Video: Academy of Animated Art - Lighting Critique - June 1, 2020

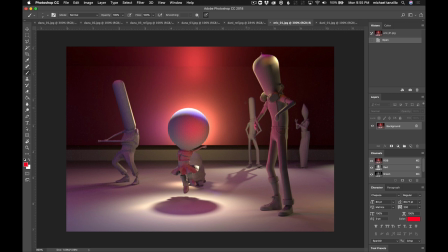4:05 So they're lit pretty frontally, but that is much more about like there's just bounce light coming up here, because all the light sources are back behind them, right? So all the light sources are coming from back here. They're coming from back over here.
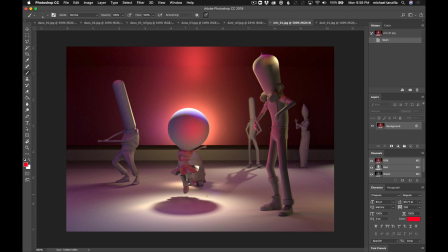4:21 They're coming from like looking at their shadows. I guess there's one kind of coming this way. But like when this prominent of a shadow is striking here, I don't want to see a lot of these values on its front. I want to see the rims around him. And that's how I want to read that.
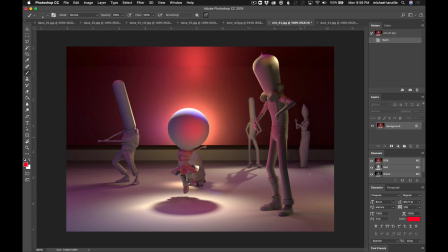4:39 So I want them to be darker with colorful rim lights around them. This spot, and I know, I think you can still go like a little softer. I really like this value in here, and I would just try and match to that.
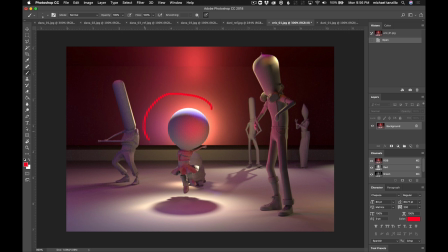4:54 I really, really like this kind of halo you're getting around the character in the lighting. I think that's really successful. I think that's looking really cool. And then just watch out. There's something funky going on right here on the edge of her skirt. So just to be aware of that. But yeah, really kind of darkening the core of some of these characters and getting some rim light on there will really help you out.
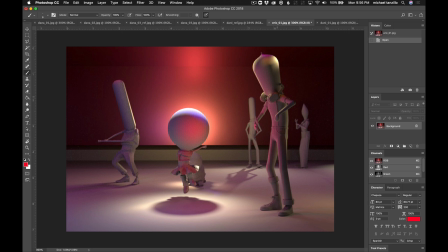5:14 But I love like the color saturation you're getting on him. And then maybe, and I know this kind of goes against your reference a little bit, maybe let's just darken the floor down a little bit. Because it's just like there's a little bit too much attention down there. Maybe just darken that up just a touch more.
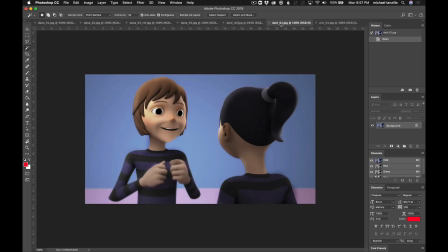5:31 Okay, so Dani, let's take a look here. Great improvement over the last iteration. This is really, really starting to come together. The biggest notes that I have for you are just watch out for the bright teeth there.
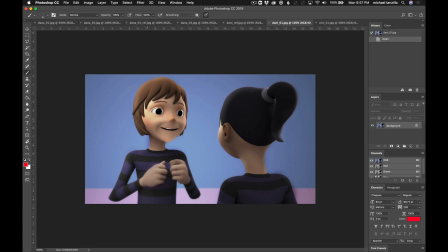5:48 We're getting a little bit of brightness here on the eye, just softening that down. The hands, let me demonstrate this. The hands could definitely go a little bit warmer. Let's see.
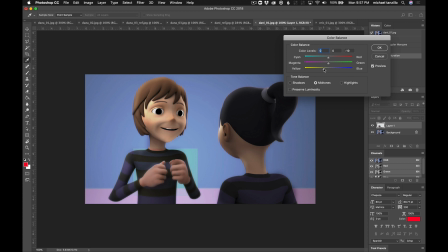Like you can still kind of fit into the color scheme,
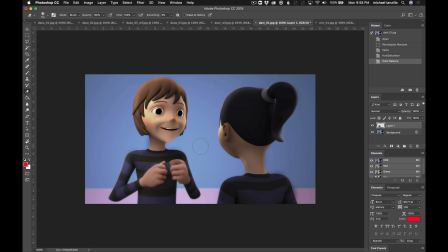6:18 but you just don't want the hands to go too cool and too green. So you just kind of want to lighten those up a little bit. And I guess the same is kind of true. Let me check out the back of her neck here.
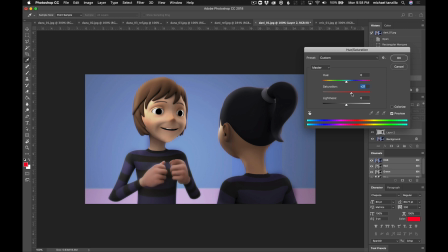6:38 Because I think go a little bit.
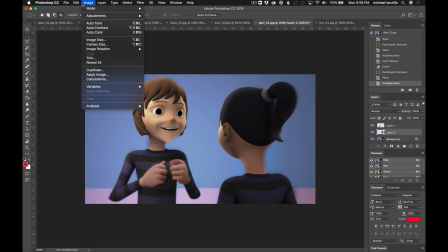6:45 Wondering if we can darken this down a little bit.
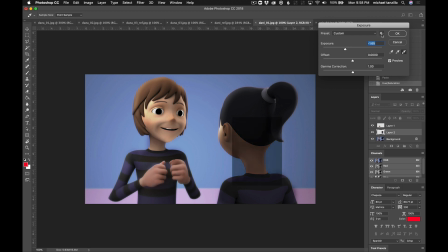6:50 My gut instinct was to actually, let's see if it works. My gut instinct was actually to make this cooler, like it was from like the cool surrounding light, but I'm afraid that's just gonna make her look sickly. Yeah, let's not do that.
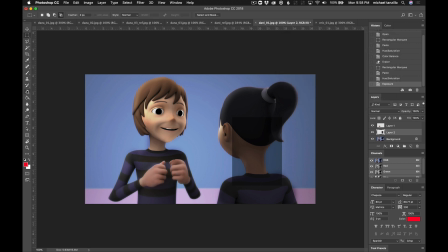7:09 Let's see if this darkening helps at all. Yeah, do you see how this like helps focus us in back here and just allows this to get just like a little bit darker?
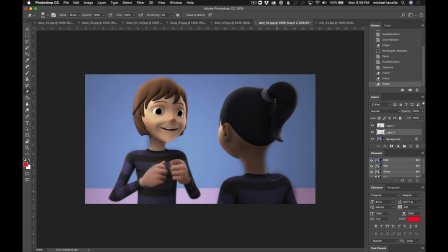7:28 So I would just kind of darken, and you can send it down to her back too. Just darken that a little bit. Maybe get a little bit more warmth in there, because that'll help.
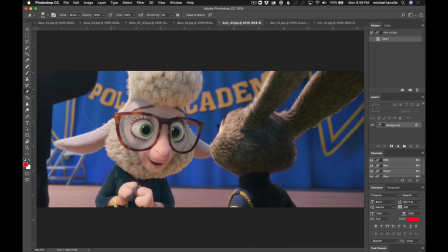7:37 Yeah, to kind of get down into these values to really help us read the character here.
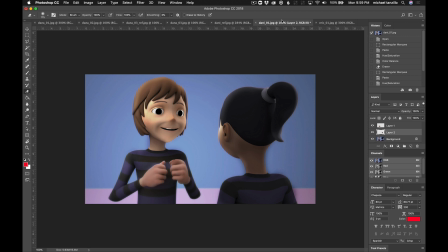7:43 Yeah, but other than that, I think the softness is looking good. I think everything's starting to come together well.
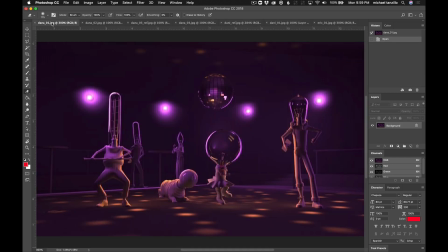7:48 So I think that's working out well. All right, Dana, so we've got 3 images here. Really cool stuff. I think that, love the shapes.